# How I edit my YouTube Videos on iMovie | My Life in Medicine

Hey everyone, what is up? Welcome back to my channel. Today we are going to be doing a little bit of a different kind of video. I am going to be taking you a step-by-step on my video editing process. I use iMovie which is a free software for editing videos that is available on all Apple products and I'm also going to show you the cool other things that I use to edit my videos like adding overlays from Canva, finding my music on Hello Thematic and things like that. So if you are interested in learning how i edit my videos please stay tuned remember before we dive into the video hit the subscribe button down below if you want to see more videos like this give this video a big thumbs up if you do enjoy it and follow me on social media especially instagram to stay up to date with what i am doing every day so without any more rambling let's get into the video guys.
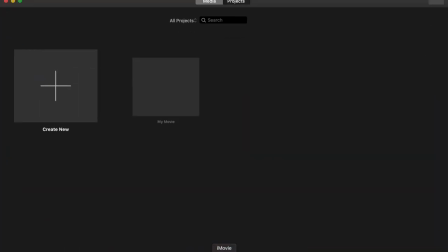Okay guys so first things first let's open the iMovie app. We are going to create a project.
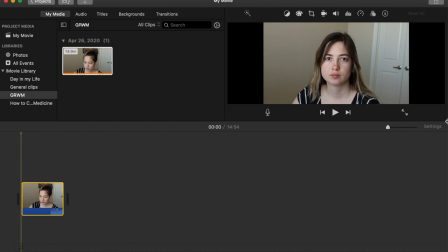Once we have a project you can import your media and when you have that media you put it into your editing area.
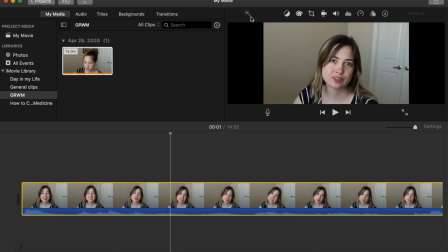Once we have that I always like to expand the little tab on the right side to make
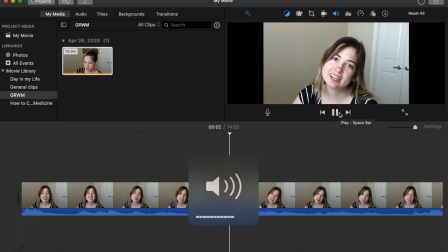the video longer and then once I have that I can start editing my video. First thing that I do is I always start by clipping my videos. I want to eliminate all those awkward pauses,
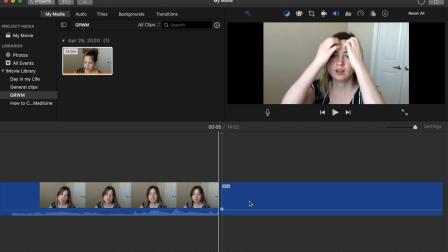all the ums, anything that any of the bloopers or anything like that.
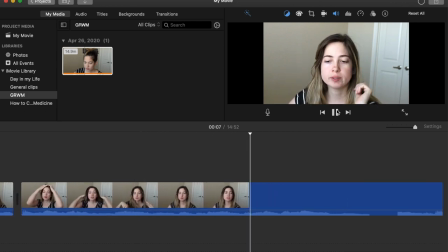So that is the first step of my editing process. I am going to do this all throughout the video.
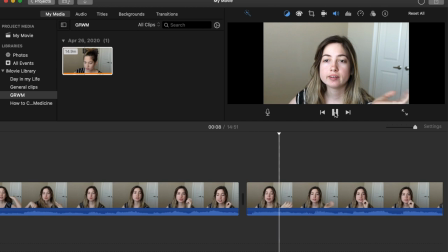You can use the little blue bar in the bottom to kind of show you where those areas are because you will see that the white area goes all the way to the bottom and that means that there is no sound over there.
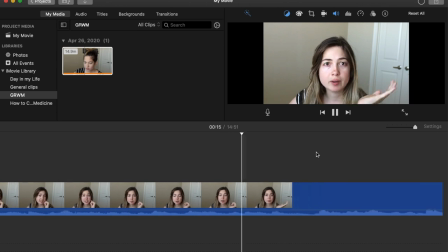Once we have started doing that process we are going to continue throughout the
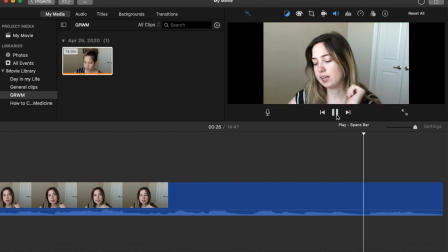whole video throughout the different clips and anything like that and even though
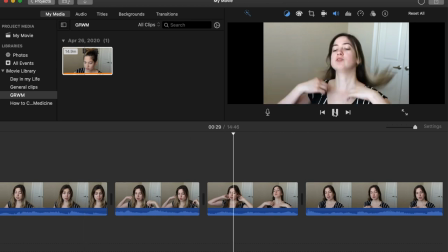you can't see it here there are some tabs over at the top where you
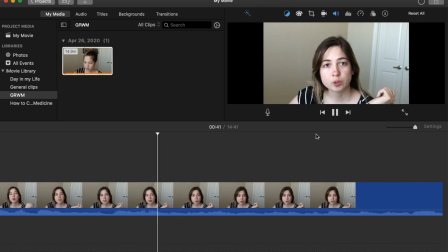can make your videos be color corrected and kind of edit it in
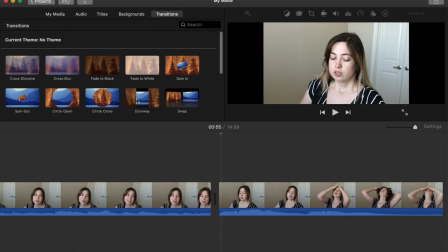a way that makes it even so make sure to do that before you start
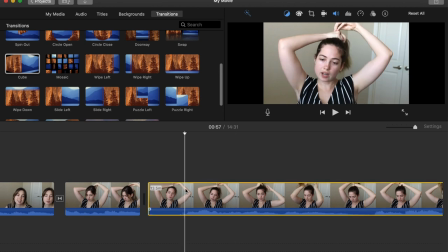clipping your videos or by hitting command A to select all of the
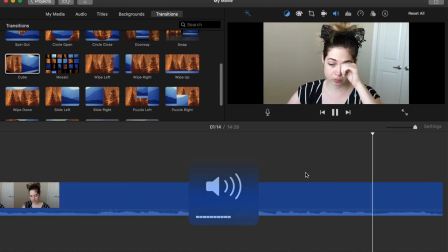clips available and that way you will make sure that all of
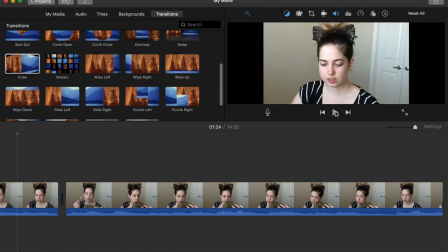the clips have the exact same editing so as you can see here I am
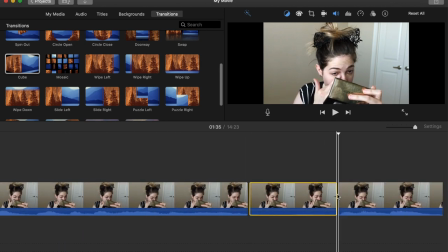just going to continue clipping the videos
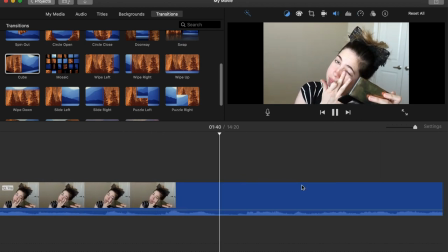to make sure that everything flows very smoothly
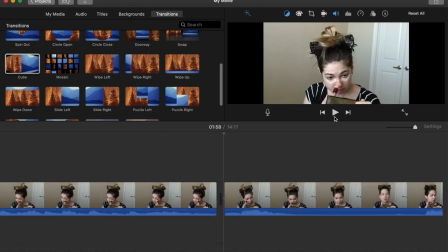you can also as you can see here I have
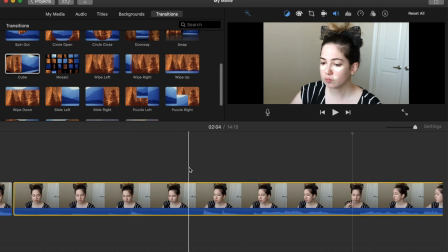increased the speed of the video so that you can see how I can make it quicker
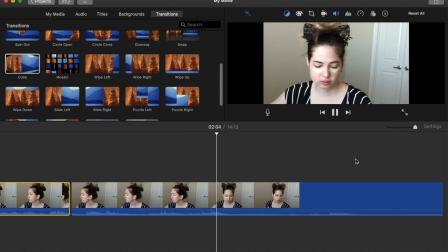there is a little tab on the top right hand side that has
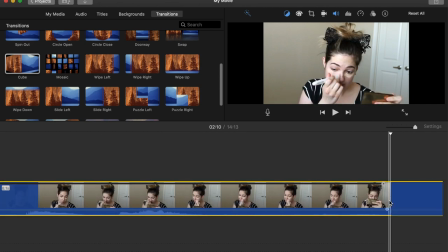a little clock or speedometer kind of icon and you go to that
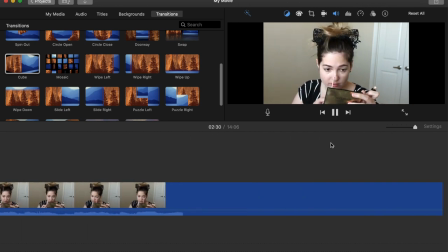region and you see that a drop-down menu pops up that says speed and in that
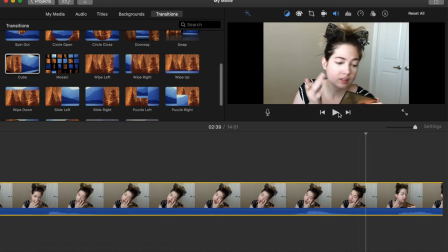drop-down menu you can select normal speed slow speed fast
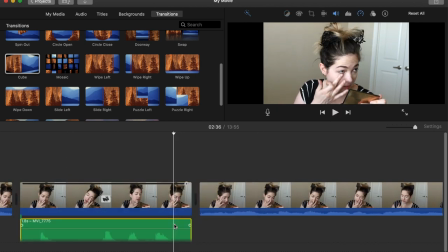speed things like that once you select the fast speed you can select if
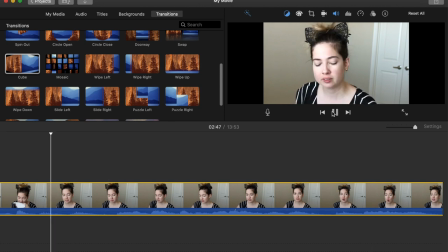you want it two times, four times, eight times, or 20 times as fast and that is just going to depend
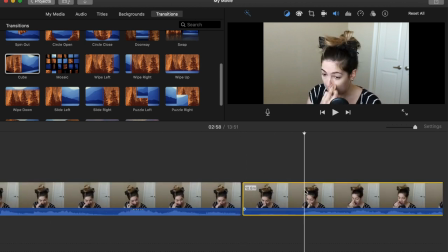on how fast you want your time-lapse to go on.
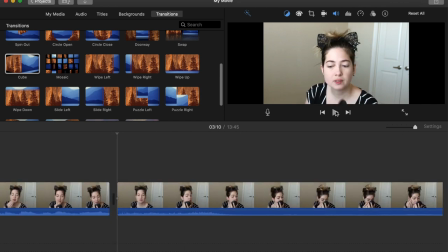Sometimes I use very short time-lapses especially in makeup videos to kind of transition the
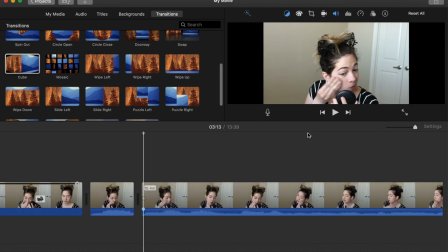scene from one second to another.